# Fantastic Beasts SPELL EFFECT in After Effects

some Harry Potter universe, mostly the originals, but the Fantastic Beasts films are fun too, so any excuse we have to play with those effects, we're all over it.
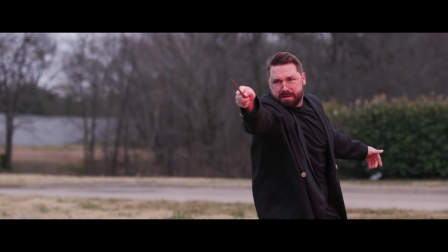45s
So today, let's look at how we turn this into this. Now, we're not gonna be talking about how we did the apparating effect that you saw in the beginning, since we did show that before and basically did it the exact same way that we taught back in 2011.
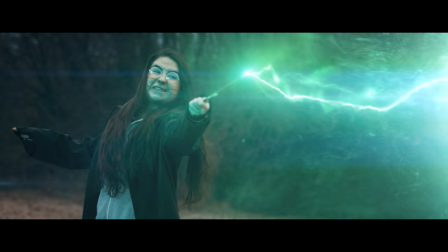57s
We have a link for that episode in the notes below if you wanna check that out. But for our spell effect, the first thing to look at here is how we shot it.
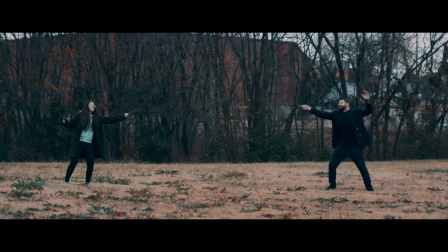64s
We looked out on a great overcast day, and that wintry overcast sort of look really does help sell the overall Harry Potter vibe, but that really has nothing to do with what we're talking about.
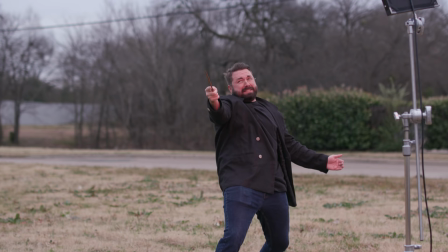73s
I knew we were gonna add things in camera to help sell the effects, specifically wind, which again, we really lucked out on the day that we shot because it happened to be pretty windy already, so I didn't need to do anything extra. If there wasn't that natural wind, we would have used something like leaf blower or fan to get that movement on our actors to help sell the effect in the end. All I can say is sham. And then there was also light on our actors. You can, of course, add color on your talent in post, but nothing is going to sell as well as physical lights on your actor's face,
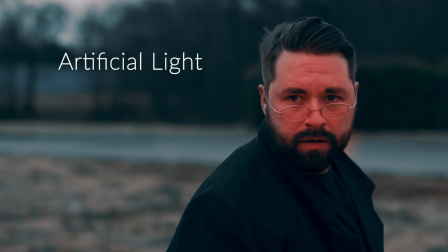103s
especially when it isn't just a few frames like a muzzle flash.
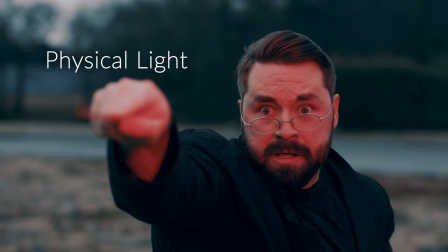106s
This light stays on for a while, so the audience has plenty of time to feel that artificial vibe in post lighting.
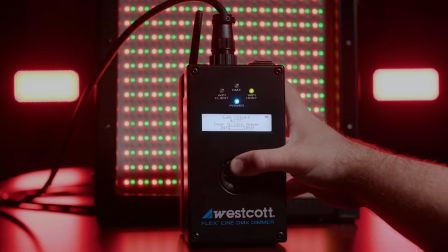112s
So we just grabbed one of our RGB lights and set it to the color that we wanted, like this red, which again,
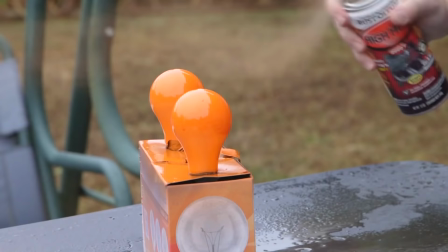117s
you could do this same thing for super cheap by painting a light bulb with red high heat paint and throw that in a lamp,
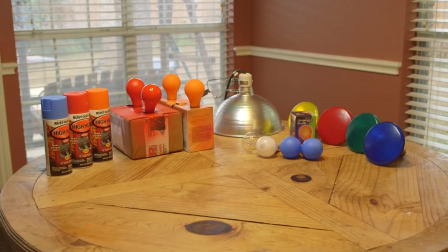123s
or better yet, a cheap clamp light, which we showed how you can do that and make your own DIY light kit in another episode, link for that in the notes as well.
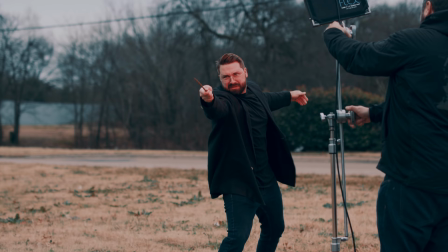130s
But I had the light on a stand, pointed away from Josh, and on cue, I twisted it toward him. That's it.
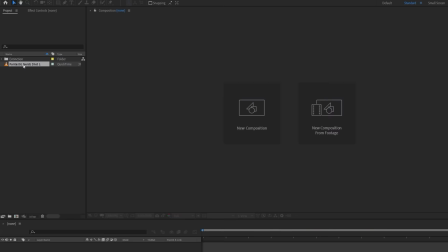134s
Then Josh and Emily acted ridiculous for a minute, and we were done. Now we're gonna jump in After Effects, and once you have your footage in the comp, you're gonna wanna track the tip. Just the tip! Stop! I'm so sorry, I couldn't stop it. Dirty.
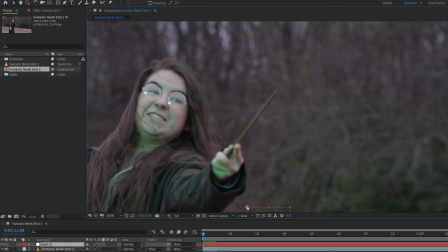148s
So you're gonna wanna track the end of the wand, and if you were smart, you put a light at the end of your wand so you can use motion tracker, but with our footage,
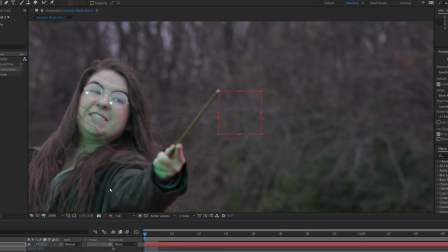156s
we're gonna need to track manually frame by frame using a null layer because the background was very similar in color to our wand.
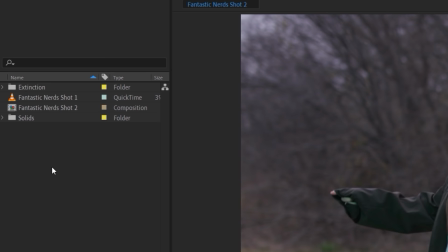162s
So I'm sure Thompson probably wanted to kill me a little bit when he got this footage. Now we're gonna drag and drop the footage of the spell beam.
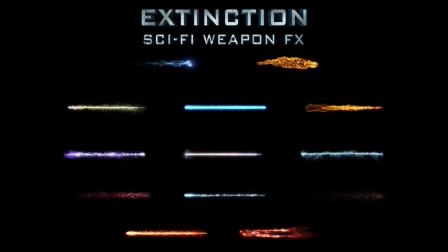169s
We're using an asset from our new Extinction Pack, and you can create this yourself using particles, but it's much easier to use pre-made assets like this if you can. So if you wanna check out the pack, link in the notes. But we are using our Harry Potter electric effect called Voldemort.
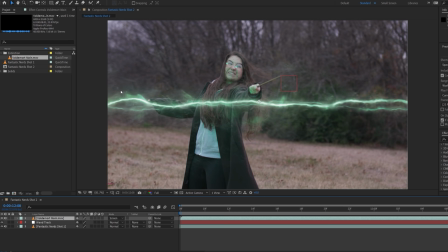182s
So we'll drop that in and set the layer blending mode to screen and change the scale, rotation, and position if needed to match the shot.
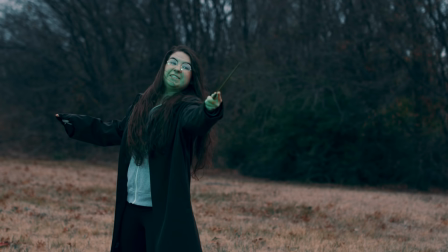189s
Our footage was shot at 1080 and our Voldemort effect is 4K, so we have a lot of detail if we wanna do a closer shot as well.
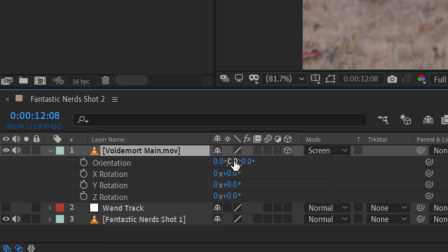195s
For our shot, we're filming at an angle, so we're gonna make the spell effect a 3D layer and change the rotation to try and match our angle more.
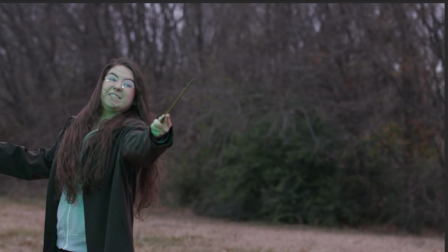202s
Now, depending on the sort of effect you're trying to achieve, you can either link this layer to the track and it'll move with the wand, but this sometimes makes it move unnaturally and it looks a little obvious and definitely like an effect.
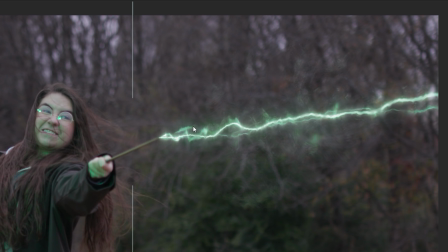215s
So for this, what we want is for part of the spell to be attached to the wand, like right here, and the other part to stay still, not influenced by the actor's movement so much. So a better option here and a handy trick is to use the puppet tool. So for this, we're gonna pre-compose our spell layer by selecting layer,
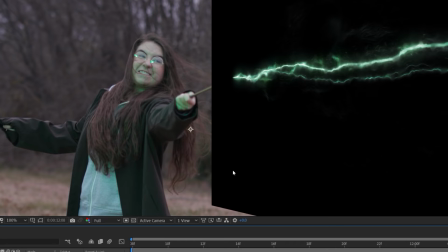230s
pre-compose, move all attributes into new composition, then set the blending mode of the new comp to screen.
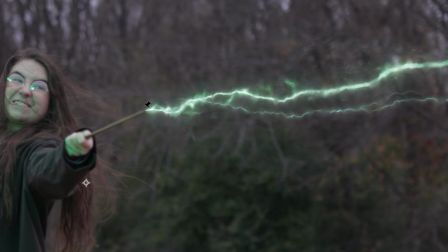236s
Then we're gonna select the puppet pin tool at the top of the toolbar here. We're gonna place pins along the spell beam by clicking where you want them, starting with the very beginning of the beam.
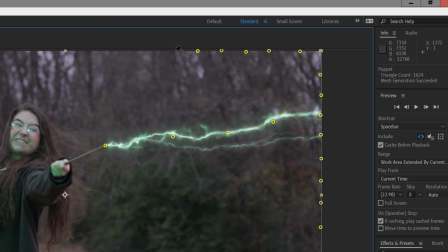245s
If the effect goes out of frame like it does here, then it's best to make points around the frame too, otherwise they might get warped.
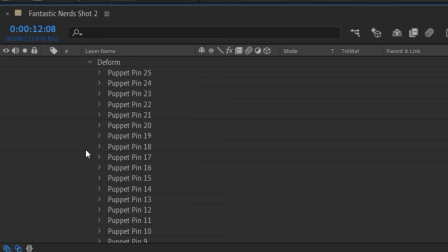251s
But now go through the drop downs of the puppet pin effect until you find the pin, which is at the beginning of the spell beam.
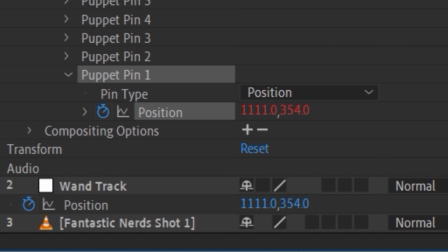257s
Now we're gonna click the pick whip icon next to the position of that puppet pin point and drag it until your mouse is over the position of the tracked null.
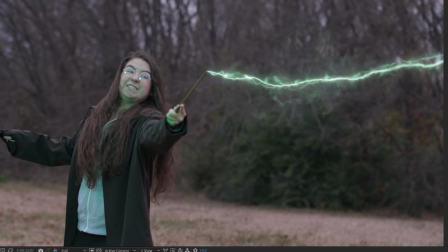265s
So when you let go, the mouse has now linked that part of the spell beam to the wand and the rest remains still. To show what that's doing a little bit better, here's an example just using a motion track. And then again, the example of that same shot, but this time using the puppet pin tool trick.
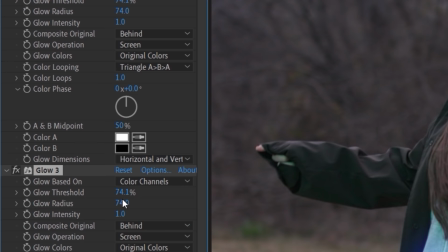278s
Next, we add an adjustment layer with multiple copies of the glow effect and set different radiuses and intensities to bloom out the colors of the spell.